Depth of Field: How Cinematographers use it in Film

There are many ways to guide the eyes of your viewers. Lighting, color, composition. There is a very powerful tool that we're going to explore today, and that's something called depth of field.
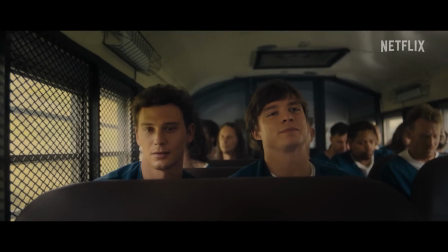[0:08]
By mastering depth of field, you guys can hijack the eyes of your viewers and guide them to points of interest in your frame. Depth of field refers to the distance in a scene that appears acceptably sharp.
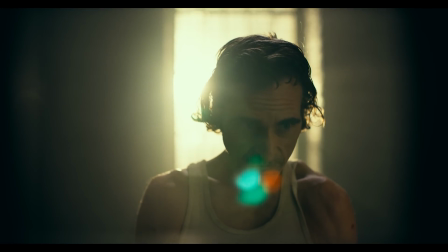[0:18]
It can control what the audience focuses on, whether that's a single subject or the entire frame. And we can manipulate depth of field in several ways.
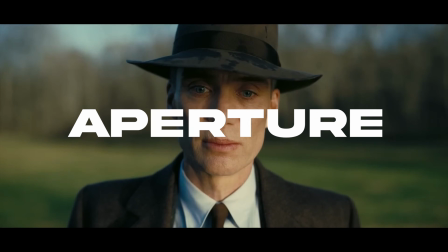[0:30]
Now, primarily, you can manipulate depth of field by the use of aperture, focal length, and the distance between the subject and the camera. Now, when people think of the cinematic look, they often visualize an image with a very shallow depth of field.
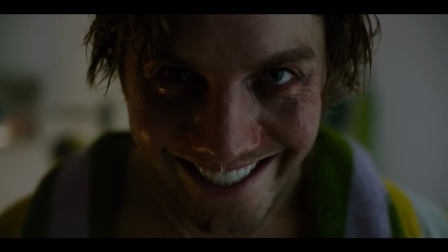[0:42]
And basically what a shallow depth of field does is that it creates a very small zone of focus.
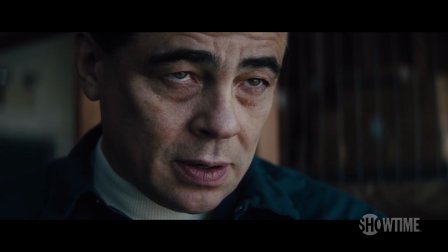[0:47]
So it will isolate your subject and blur everything in the foreground or the background out.
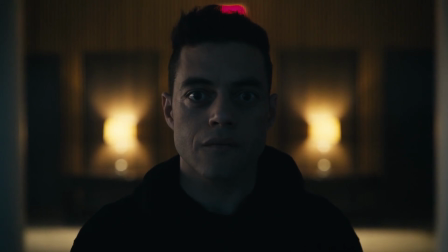[0:52]
If you guys take a look at some of these images right here, what really makes them pop is how in focus and sharp the subject is, while you get this really nice, beautiful bokeh in the background. And for those of you who don't know what bokeh is, this is just referring to the out of focus quality of the image. And a lot of the times, lenses will give a different type of character and a different type of bokeh to the image.
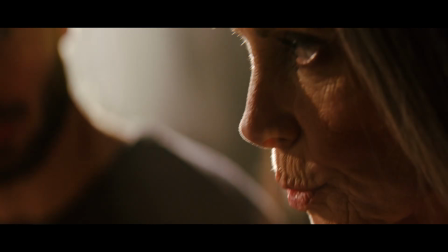[1:13]
Some lenses will give oval shaped bokehs, like in anamorphic lenses, and then you have spherical lenses which will give like round bokeh balls. And yes, while the overall image does look pretty, especially with all the nice bokeh in the background, there is a very important storytelling tool when you decide to use shallow depth of field.
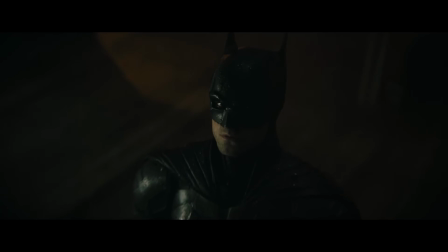[1:30]
This technique, a lot of the times in film, can be used to emphasize a character's emotions and really pull the audience into that intimate moment that they're having on screen. A perfect example of this would be some of these shots from Her.
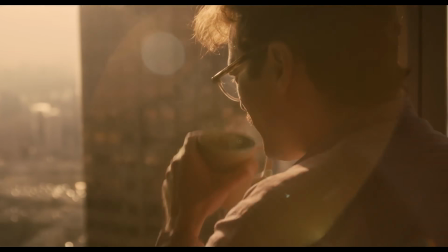[1:41]
If you take a look at these scenes of Joaquin Phoenix, where his face is in sharp focus, but the city behind him is completely blurred out, it really keeps the viewer connected and present into his emotions and into his face, and it separates and removes him from the background, which kind of does two things. Yes, it makes us pay attention to the character, but it also isolates our character, and it makes you feel like the background that he's in, or the world that he's in, he's somewhat removed from.
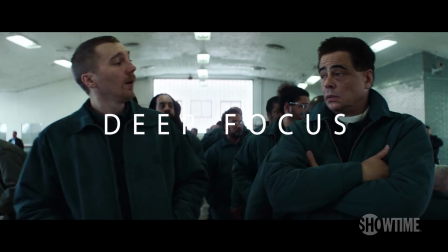[2:07]
Now, on the other side of the spectrum, you have something called a deep focus, or a deep depth of field.
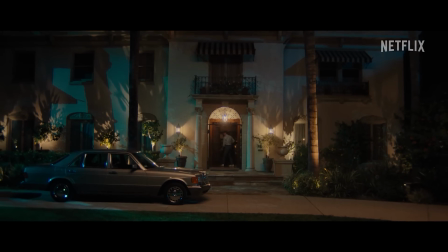[2:11]
This technique tends to keep everything in the frame, from the foreground to the background,
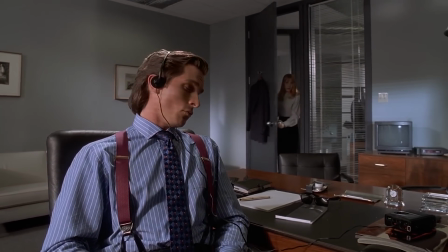[2:16]
in sharp focus, giving the audience the ability to see everything in a scene. And the best way to achieve this is probably by just raising your aperture and typically using wider angle lenses, something like a 16, a 24, or even a 35mm.
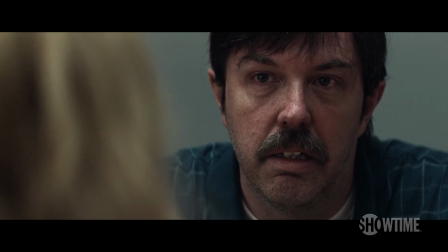[2:30]
Now, I don't know about you guys, but when I first started filmmaking, I was really under the impression that having that nice blurry background and having an isolated subject that's really sharp in focus and shooting things on 50mm or 85mm was always the way to go, because that was the way you needed to shoot films to get that cinematic look.
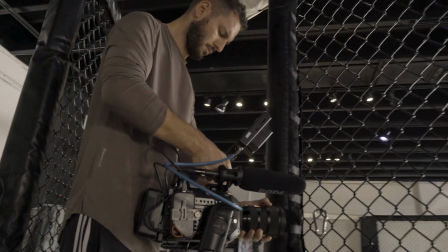[2:50]
And the truth is that I messed up plenty of shots early on in my career trying to do this, or trying to shoot with a 50 or an 85mm, because number one, I wasn't taking the story into account,
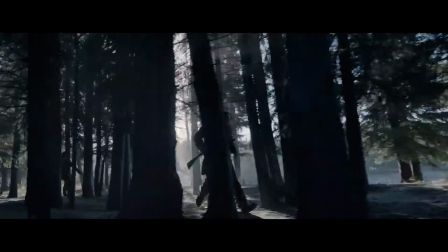[3:03]
and number two, there were definitely some times where I could have benefited from using a deep depth of field and a wider focal length. So let's take a second and talk about that. Why would you decide to shoot with a deep depth of field?
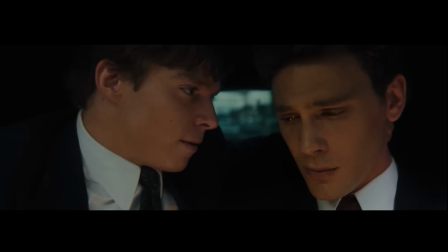[3:14]
First of all, when you have multiple characters in your scene, and you need to showcase all of their expressions,
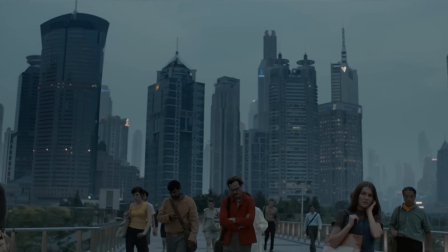[3:20]
or you want to make sure that all of them are being able to be seen,
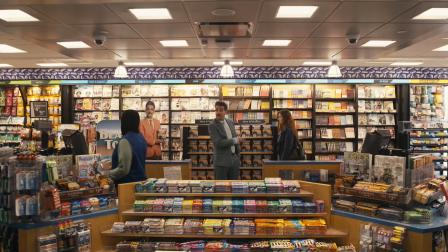[3:23]
and you have different characters at different depths, the only way to achieve being able to see all of them is using a deep depth of field. Another example would be, what if a character is trucking through a large,
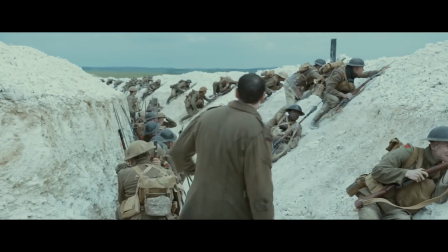[3:35]
vast landscape and you don't want to just isolate them from the background, but you want to show the landscape that they're in. So you want to show a deeper depth of field. You don't want to just have just them in focus, because again, that would remove them from the background.
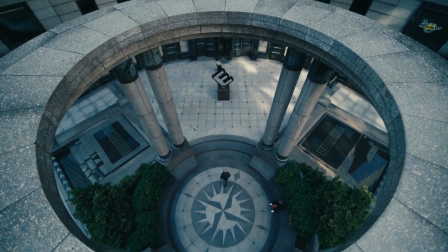[3:48]
You want to show them in this vast landscape. And then another vital thing to think about is nailing focus. It's a lot easier to nail focus at an f4 to an f6 than it is to try to nail focus at an f1.8 or a 2.0. And that's just because you have a deeper depth of field.
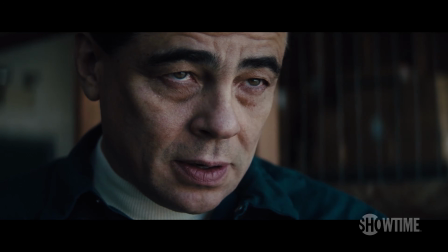[4:07]
And a lot of the times, having your subject in really sharp focus requires you to do something like that. And don't be afraid to showcase the background and their surroundings, because if you take a look at movies,
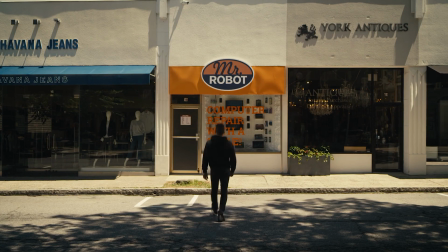[4:19]
there's a very specific reason why they shoot at a very shallow depth of field. It's because, again, they're trying to tell a story, but there's no way that they're shooting everything at a 1.8 or a 2.0 or even a 2.2. In fact, I think a lot of films shoot between the area of 2.8 to 6 or 7 of an f-stop,
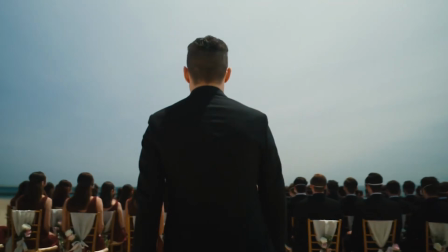[4:39]
just because they need to get multiple things in focus, or maybe they have a focus puller trying to rack focus on many different things in a scene.
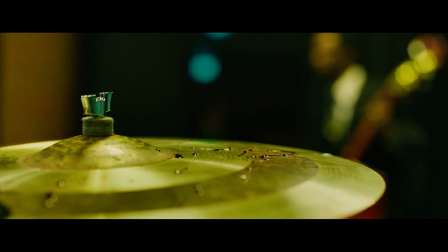[4:46]
So all of these things you have to take into consideration when you guys are thinking about depth of field. Now, speaking about racking focus, let's talk about that for a second. A great way to guide your audience's attention from one subject to another is with something called rack focusing.
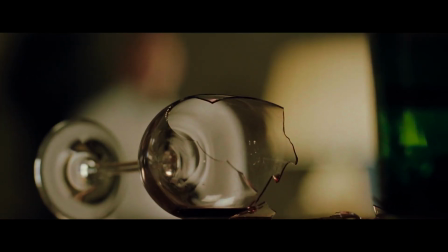[5:01]
This can be a great storytelling tool to reveal an object, character, or the environment that your character's in. There are so many times in storytelling where rack focusing on one object
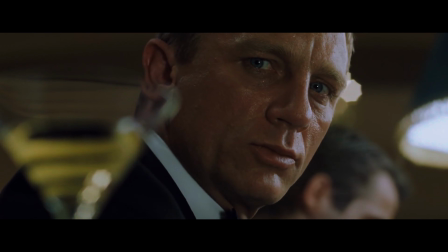[5:12]
and then going to a character or from one character to the next is such a vital storytelling role, and there's definitely a reason why you would choose to rack focus from one subject to another in a frame.
We interrupt this program to bring you a special report.
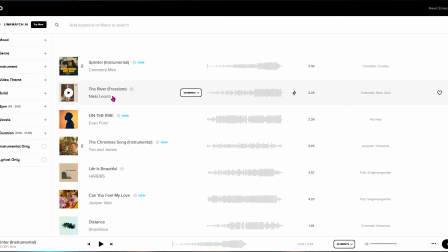[5:24]
Everybody knows that music is a key component to filmmaking, and when I'm looking for the perfect track for my YouTube videos or even my films, I go to audio.com.
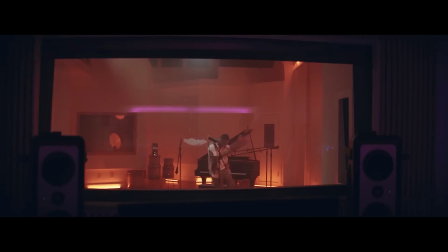[5:32]
Audio.com has thousands of quality music and sound design tracks from real artists and composers, and one of my favorite features about audio is the ability to use stems. Now, for those of you who don't know what stems are, they're incredible.
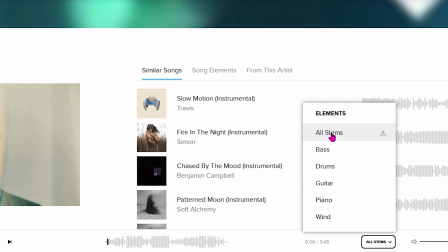[5:45]
Basically, they're isolated sections of a song or a track that you could download and use in your films.
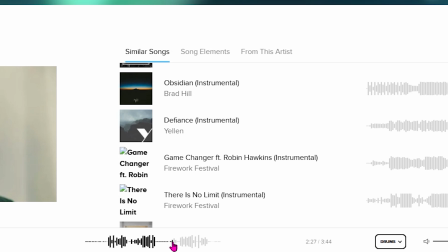[5:50]
So if you want something like just the piano or just the bass track to be able to create atmosphere or any kind of low bed of sound, you can easily do that. And there are so many times where I'm actually using this in my films. But the real game changer that audio has implemented just recently is something called Hans AI.
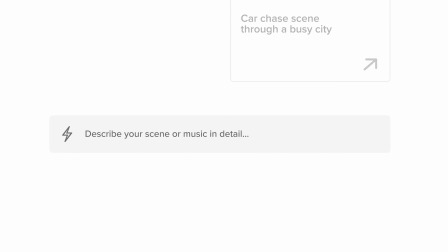[6:08]
And basically this is an extremely advanced AI search tool where you can type anything you want into the UI and it'll find you the perfect track or sound. I'm not sure about you guys, but I use ChatGPT for almost anything. And what I love about this new feature that audio brought in is that it feels a lot like that.
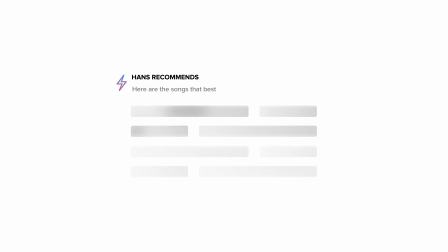[6:24]
And you have the ability to just type in whatever you want. And it's almost like having your own dedicated music rep that goes out and finds you the perfect track for your film. And right now, you guys can get unlimited access to use Hans AI for 70% off your first year of Audio Pro when you use my link down below.
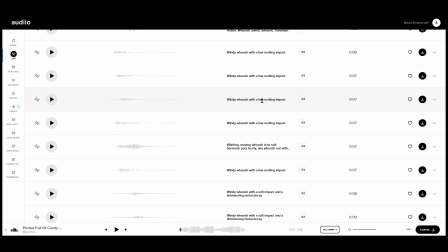[6:40]
And that's unlimited music and sound effects for just $59 a year, which is an absolutely insane deal.
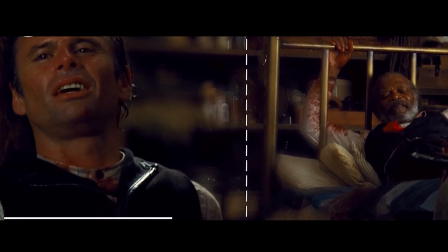[6:46]
Now, one of the most interesting ways to achieve shooting subjects in focus at different distances is with something called a split diopter lens.
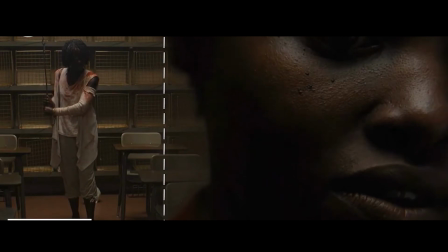[6:55]
And what this does is allow you to have half the frame in sharp focus while you have the other half of the frame blurring both the foreground and the background subjects in focus.
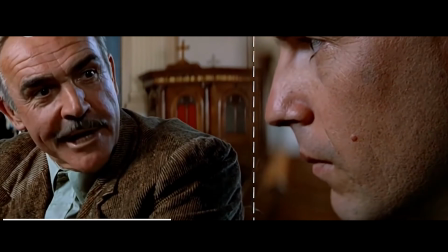[7:03]
And what this does is create a really striking and sometimes unsettling effect because
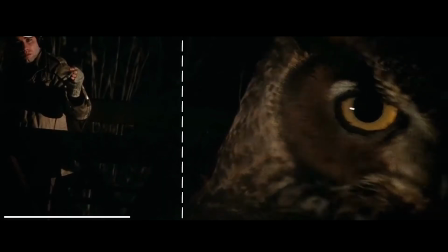[7:08]
this is such an unnatural thing from what our eyes are used to seeing in real life. If we take a look at this scene from The Departed, both characters are hiding something, and by using the split diopter,
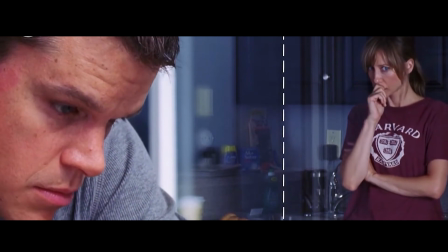[7:19]
while they are both in focus, they somehow feel far apart, and it feels like there's a distance between them. And I thought that this was a genius move from either the director or the cinematographer, whoever decided to shoot this like this, because what this does is give you this weird feeling.
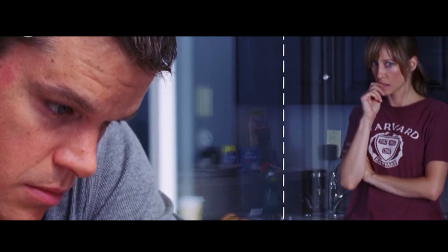[7:36]
If you look at this frame right now, you guys can tell that it doesn't look right, but at the same time, in the actual storytelling element, like I said, they're both hiding something.
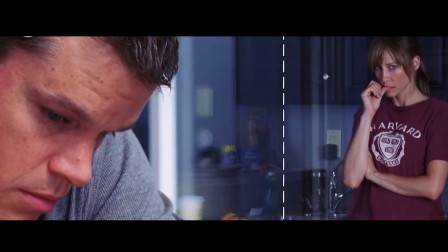[7:45]
They're both being secretive from each other. And it was a very cool storytelling technique that they used to shoot this scene. Now, the split diopter is awesome, but another really awesome tool is something called a tilt shift lens.
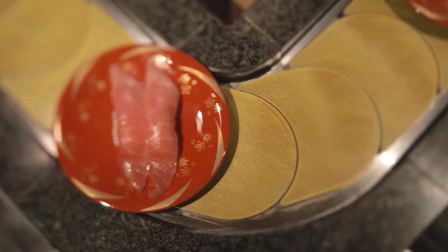[7:58]
And what a tilt shift lens does is basically create selective focus areas in a very specific part of the image, often making large scenes look like they're shot like a miniature or something like that.